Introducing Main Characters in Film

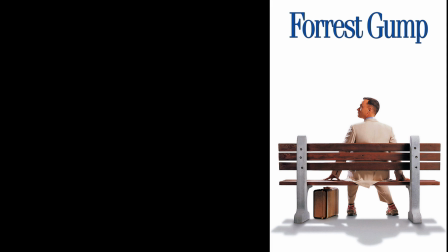9:11 One of the interesting things about this character introduction is that it is all visual. Forrest does not speak a single word, and yet, if you are paying very close attention to the visual elements,
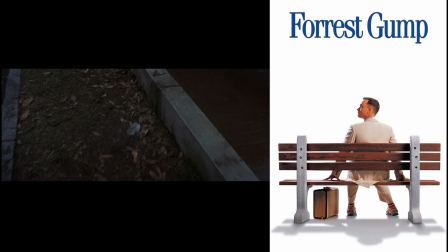9:23 you have already learned a great deal about him and his story. It starts with his shoes.
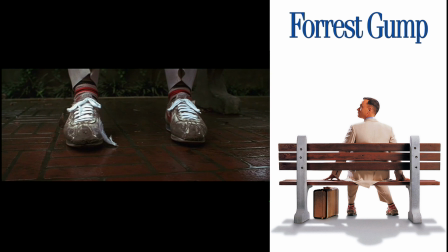9:30 Why is Forrest introduced with his shoes? My interpretation is that they are first a symbol of his love for his sweetheart Jenny, and second, a symbol for the many adventures we are about to take as he tells his story.
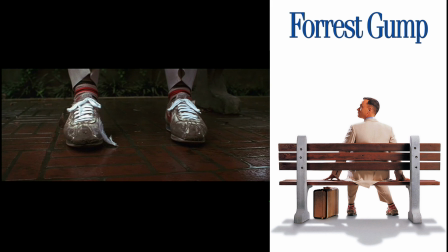9:44 We will find out later in the film that these shoes were a cherished gift from Jenny. It will also be revealed that the reason he is sitting on that bench at that very moment is he is about to meet Jenny after many years of being apart.
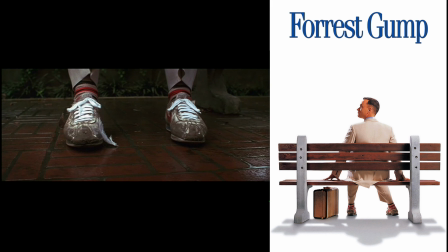10:00 Notice how the shoes are very muddy, but the laces are new and clean. This represents that the shoes have been very well used. As the laces have worn out, he replaces them, but he will not replace the shoes themselves.
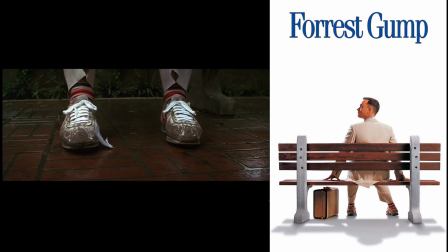10:17 As we start the scene moving again, notice the delicate way in which Forrest picks up the feather.
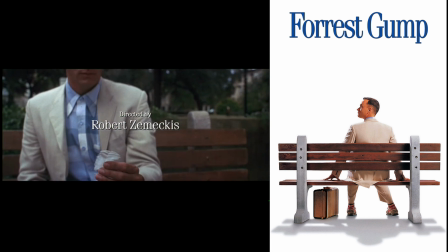10:23 This action uses movement to provide insight into the caring nature of Forrest.
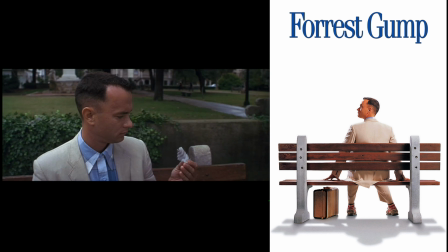10:31 And what does Forrest do with the feather? He saves it, of course.
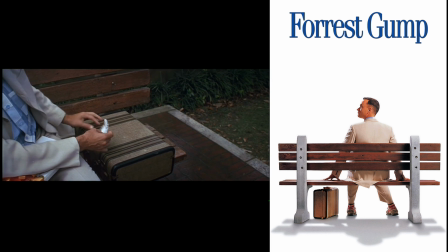10:35 Another aspect of Forrest's character that we are learning about is his penchant for saving items as mementos.
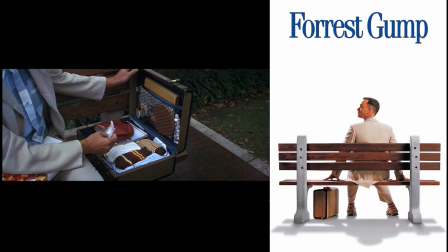10:42 As he opens his suitcase, this is further developed with various mementos on display. Mementos so important to him that he carries them while traveling. We see a ping pong paddle, a Bubba Gump hat, and some political buttons.
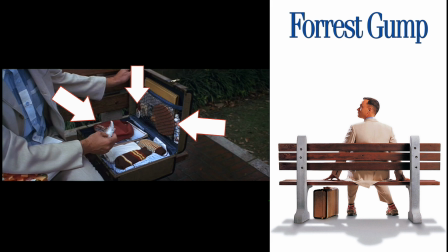10:57 These are all clues not only about Forrest's personality, but also foreshadow some of the adventures in Forrest's story.
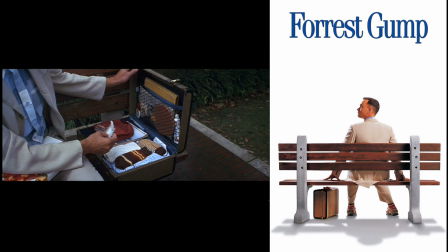11:05 Also take note of how neat and tidy everything is placed in his suitcase.
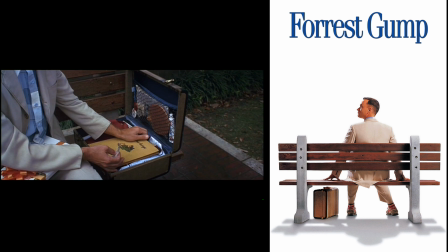11:12 Finally, we see Forrest save the feather in a book. And what book does a middle-aged man carry around in his suitcase? Curious George. This unusual choice of book provides insight that although Forrest is physically a grown man,
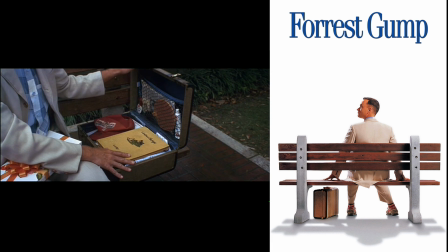11:30 mentally he is in many ways still a child. And these are only some of the visual cues in this introductory scene.
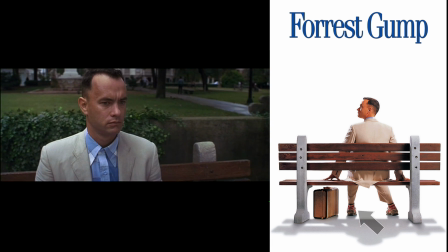11:39 I did not, for example, mention his crazy socks, his white suit, or his conservative haircut, all of which provide additional visual cues that define the complex character of Forrest Gump.
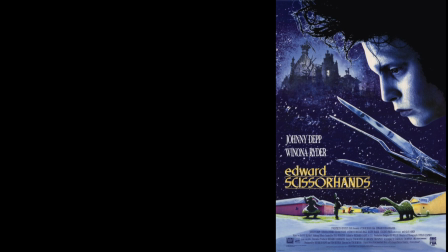11:55 The last introduction we will look at is another complex, iconic film character, Edward Scissorhands. A unique aspect of Forrest's introduction is that he never speaks. In Edward's introduction, not only will he not speak, he will not even be seen. How is this possible, you ask?
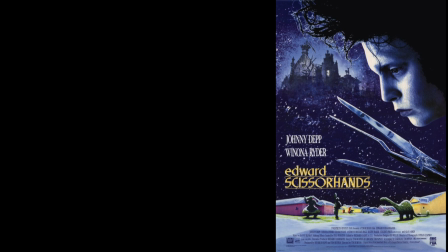12:14 As you will see in the following clip, everything you need to know about Edward can be found in the visual cues of the mansion where he lives. Let's take a look.